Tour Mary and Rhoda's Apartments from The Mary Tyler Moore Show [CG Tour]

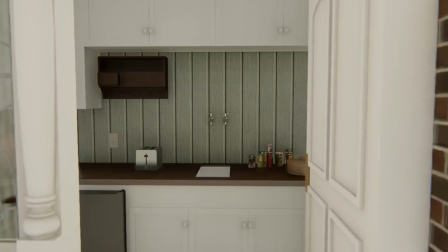747s
The apartment had a feminine feel to it, but the big letter M also showed us the sense of ownership, the independence.
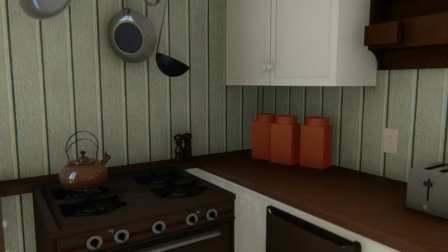756s
This was her place. She was on her own. Trying to make it in the big city, in the big world,
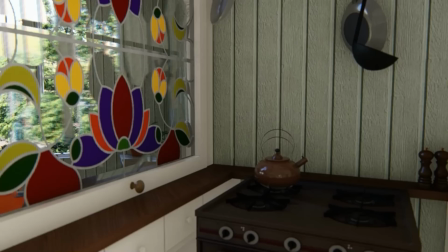763s
no matter what anyone else said, no matter who doubted her, she was going to make it.
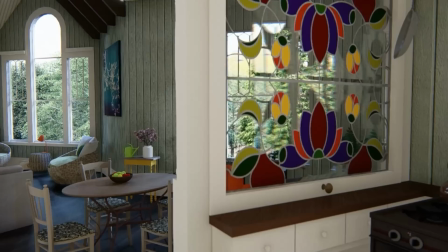769s
She was going to make it, after all.
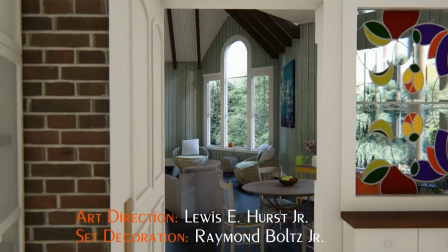773s
Set designers use design to tell us more about the characters and to create a mood.
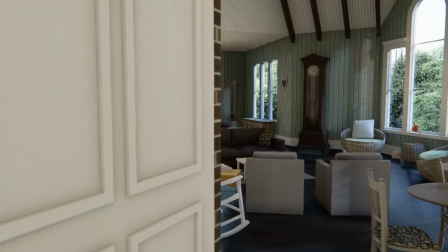779s
For them, it's not about trends. Sometimes their work starts trends, but it most certainly doesn't follow them.
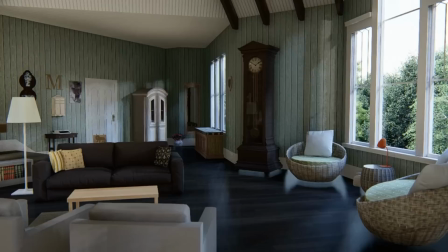787s
For them, it's all about the story. Shouldn't the design in our own homes be like that too?
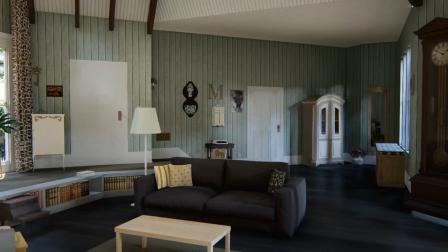794s
Not following trends, but using the design in our homes to tell our stories.
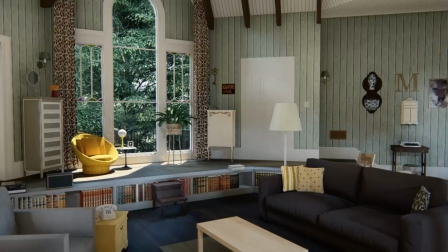801s
The character of Mary Richards felt right at home here. The set designers knew what they were doing.
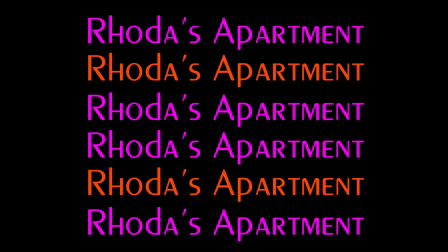808s
All great design is personal. Now let's visit Rhoda's apartment.
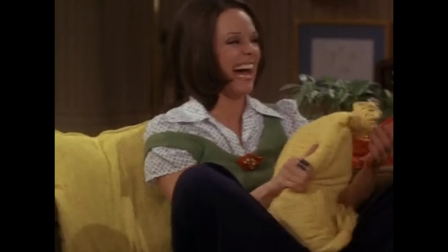816s
I loved the character of Rhoda Morgenstern as played by Valerie Harper, and aren't we glad she got the role.
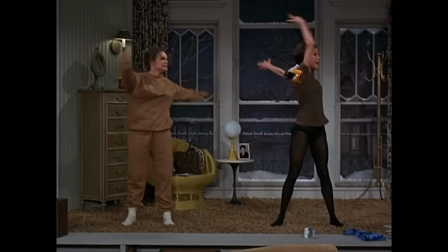824s
Rhoda was funny and irreverent, and although so beautiful, She had a self-deprecating humor.
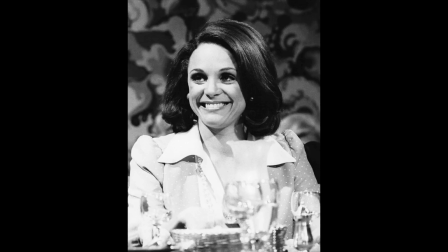833s
Who can forget the line, I don't know why I'm putting this in my mouth.
I should just apply it directly to my hips.
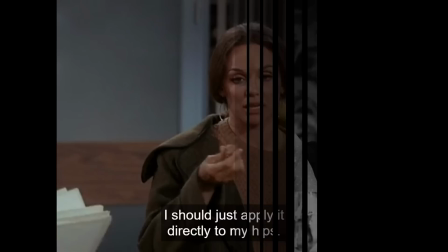840s
A line, by the way, that Valerie Harper actually said over lunch one day on the set.
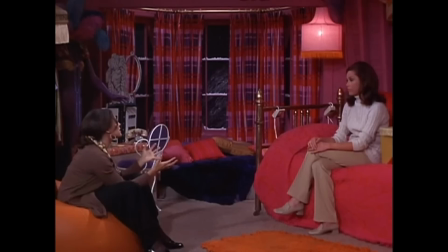845s
It was overheard, and just like that, it went into the script. Rhoda's apartment is very different from Mary's.
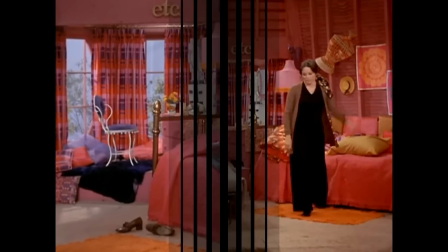853s
Her apartment tells of a woman who's a free spirit, Quirky in a fun way and unconventional.
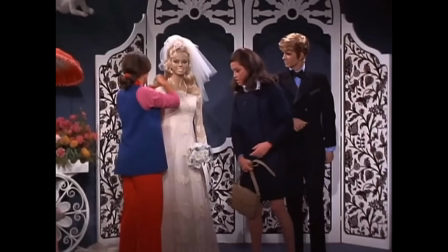860s
It also says she's full of life and spontaneity.
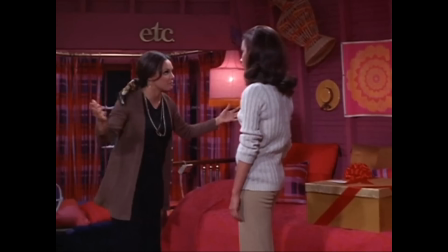865s
Rhoda is a window dresser, so she knows something of design, and she's chosen to have some fun with it in her own place.
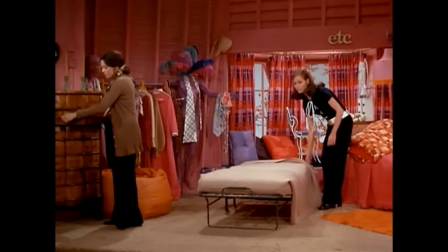873s
As a young girl, I was mesmerized by her apartment. I'd never seen a place that was so colorful, so overcome with pink and orange.
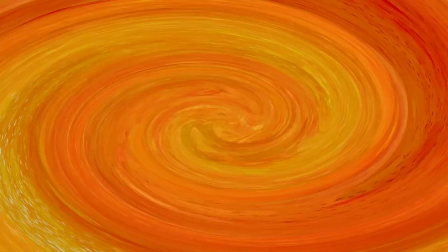882s
When my parents said they were going to repaint my room and I could choose the color, that was easy.
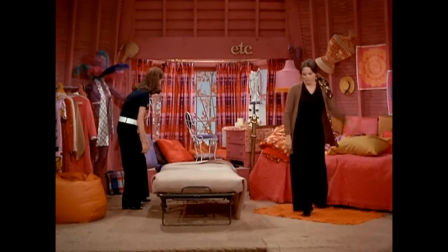888s
I chose tangerine orange on every wall. Soon my room glowed too.
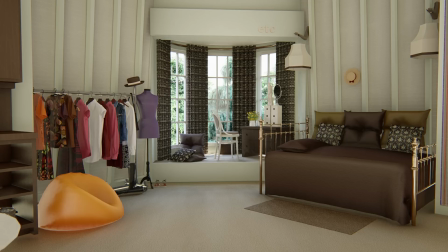894s
Just for fun, let's see the difference it would make if we painted the walls the same color as Mary's apartment. Quite a different feeling in this room. I still like it, but it doesn't say Rhoda anymore.
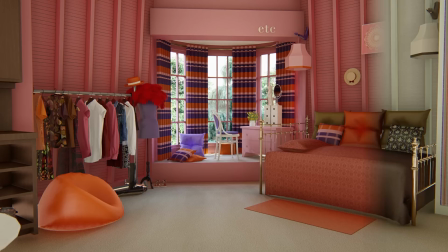909s
The set designers knew what they were doing. This, this, says Rhoda.
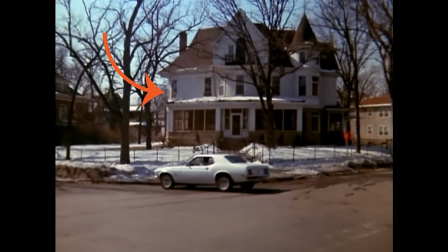917s
Some things to point out before we take the tour. First of all, Rhoda's apartment couldn't be where it is shown to us going by the exterior.
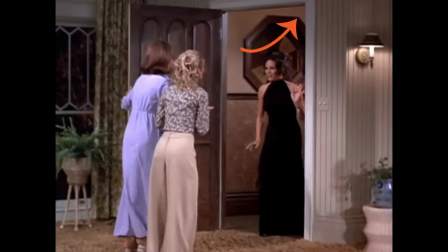925s
Yes, there was a round bay window here, but it's located on the floor below Mary's.
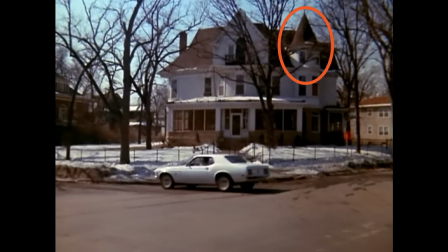931s
Yet on the show, Rhoda's apartment was one floor up from Mary's. It can't be in this turret because, again, this isn't one floor up, but on the same floor as Mary's. And it's on the right-hand side of Mary's balcony. Rhoda's apartment is on this side.
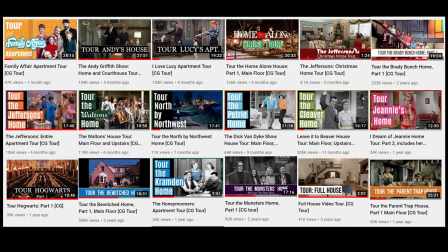949s
The exterior of a TV home not matching the interior is very common. In fact, to date, I have yet to create a tour of a TV home where the exterior matched what was going on inside.
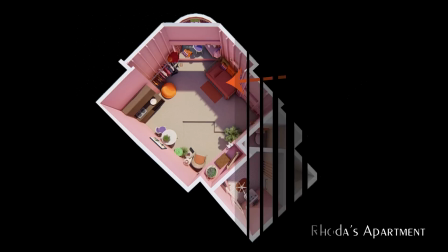963s
Let's take a look at an overhead view now of Rhoda's apartment.
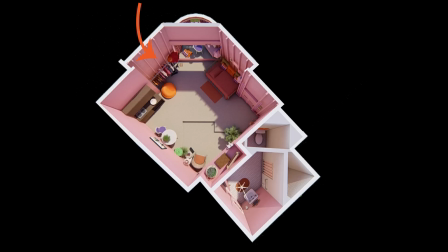968s
We are shown her bed as being here, so Rhoda doesn't have a bedroom either. There's a rack full of clothes here, meaning possibly no closet,
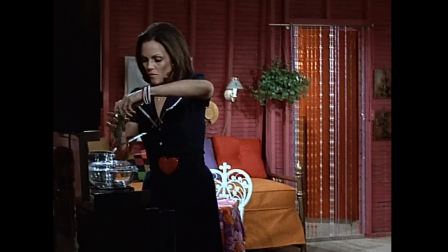978s
and a step up to the rounded bay window area with her makeup table.
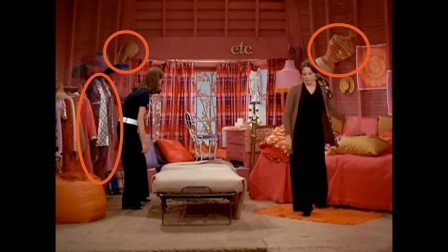983s
In this episode, we see just a smidgen of her kitchenette here. There were mannequin parts all around the room. In fact, two purple arms hold up these lampshades.